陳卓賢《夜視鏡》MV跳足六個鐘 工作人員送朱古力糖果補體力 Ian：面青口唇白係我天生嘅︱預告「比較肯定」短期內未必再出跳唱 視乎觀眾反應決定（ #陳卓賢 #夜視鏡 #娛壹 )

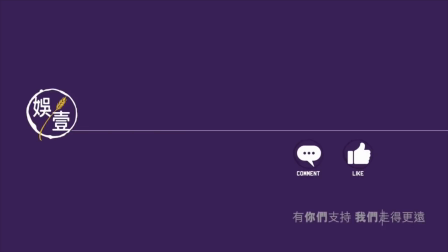0:01 看片之前記得訂閱如一YouTube有你們的支持我們才能走得更遠
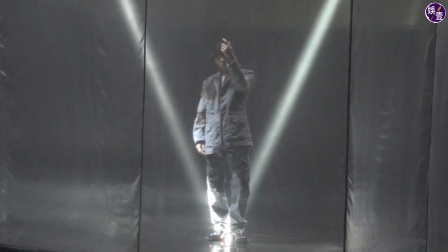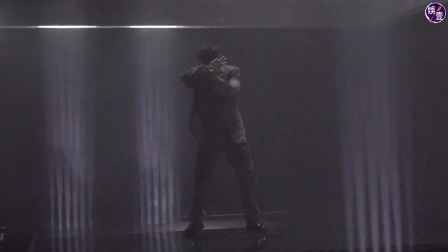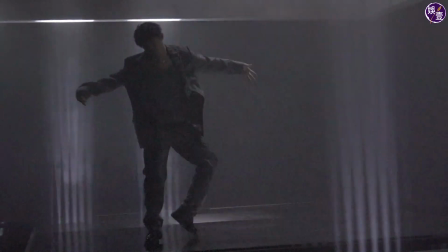0:32 我想跳了六個小時沒有停過我不知道為什麼可能導演Max也很好
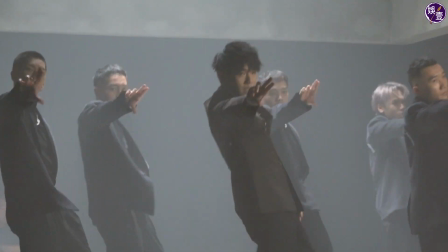0:38 第一時間聽到我的第一首跳舞歌想安排很多跳舞給我去表現自己
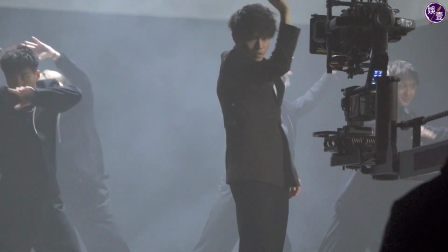0:45 然後除了有group dance還有solo也有一些鏡頭要跳舞
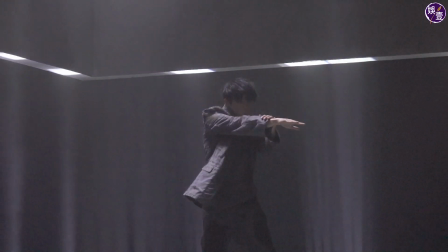0:51 多謝他給我這個機會但是很累的但是都OK
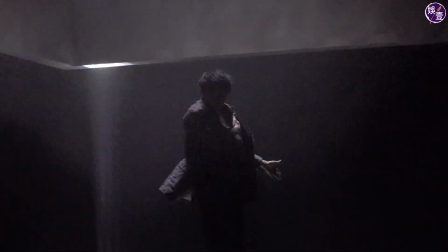0:57 我覺得最重要是出到來好看大家喜歡看就OK我想可能會比較肯定了之後短期內都未必會再出跳舞歌
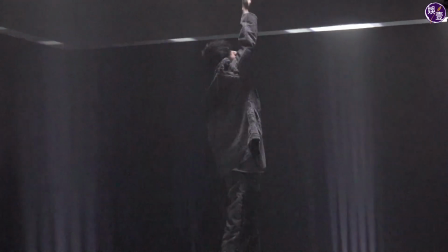1:05 我覺得相同的曲風是很大機會再出的是不是跳舞就到時才看情況看看這次出了MV的反應大家喜歡看的話就很值得了
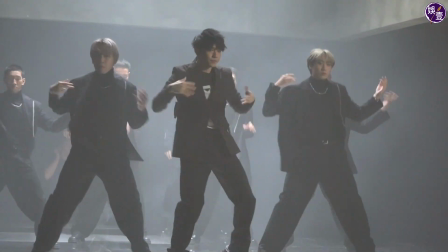1:17 看看大家是不是真的很喜歡看再決定之後是不是跳舞當然我不會抹殺任何的可能性
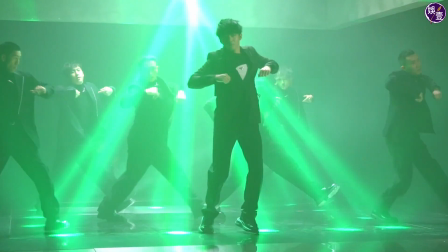1:23 這次完全放心把整個拍攝交給導演
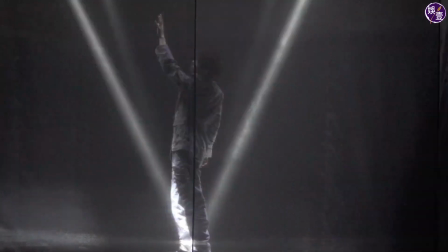1:30 我覺得燈光是很漂亮的而且因為燈光串連了整個音樂影片燈光就會把
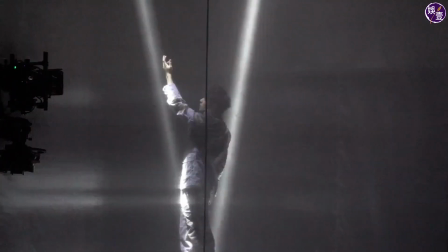1:38 畫面越來越推高
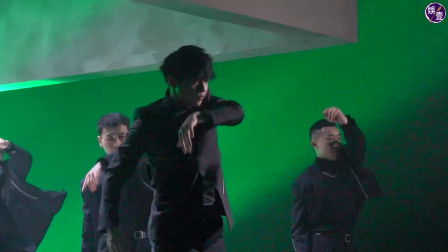1:45 就是靠燈光所以我覺得今次的燈光在MV裡面是一個很大的功能
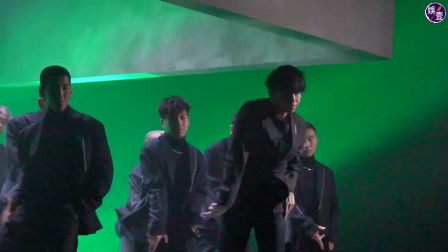1:53 真的像上了舞台做Live Performance的那種燈光效果
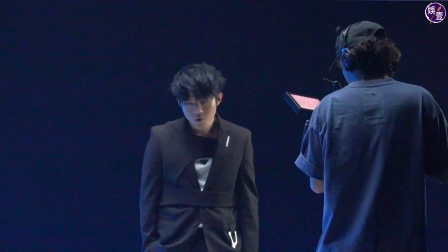1:58 我覺得是很漂亮的今天我們的MV都有做過3D scanning
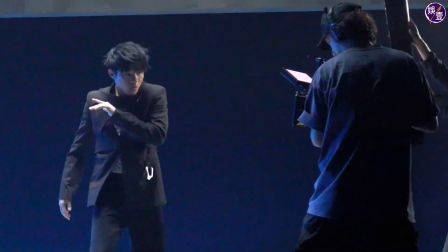2:03 會是做一個調整上的交換可能我們跳到某一個步驟
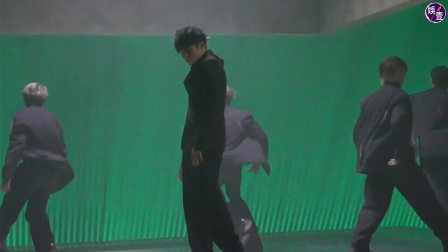2:11 我們就停下來就freeze了就會有一個3D的畫面
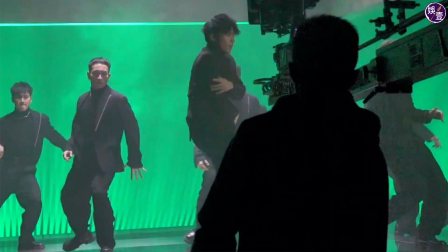2:16 有些facial effect 出到來可能再去到下一段的同樣的melody的時候
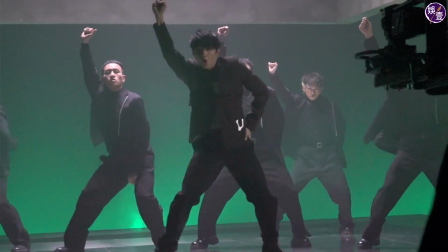2:23 又會回到那個畫面 然後繼續跳所以我其實很期待國際成品
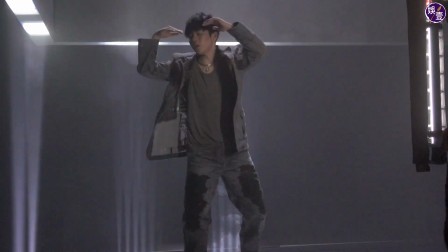2:31 導演他們之後所做的 editing 和 facial effect因為我們在談的時候
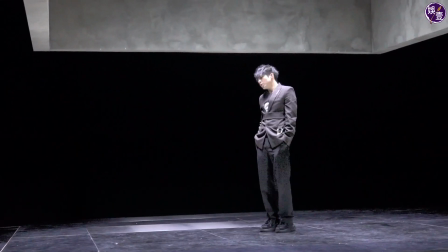2:37 那時候他也有略略地說過大概的流氓
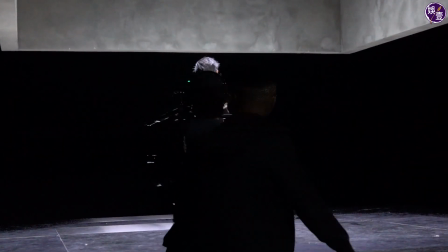2:42 那個故事是怎樣發生的那時候聽的時候就已經覺得很棒
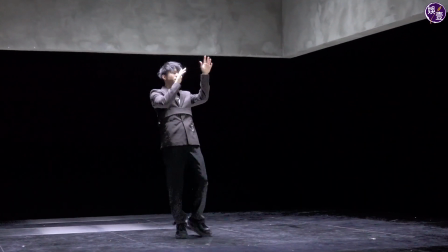2:47 很期待其實我本身面青口唇白是我的天生我皮膚比較白一點我嘴也沒什麼顏色但我體能是OK的以前打球經過長年累月的所以體能的應付是OK的但大家就很擔心我很感謝大家關心有朱古力和糖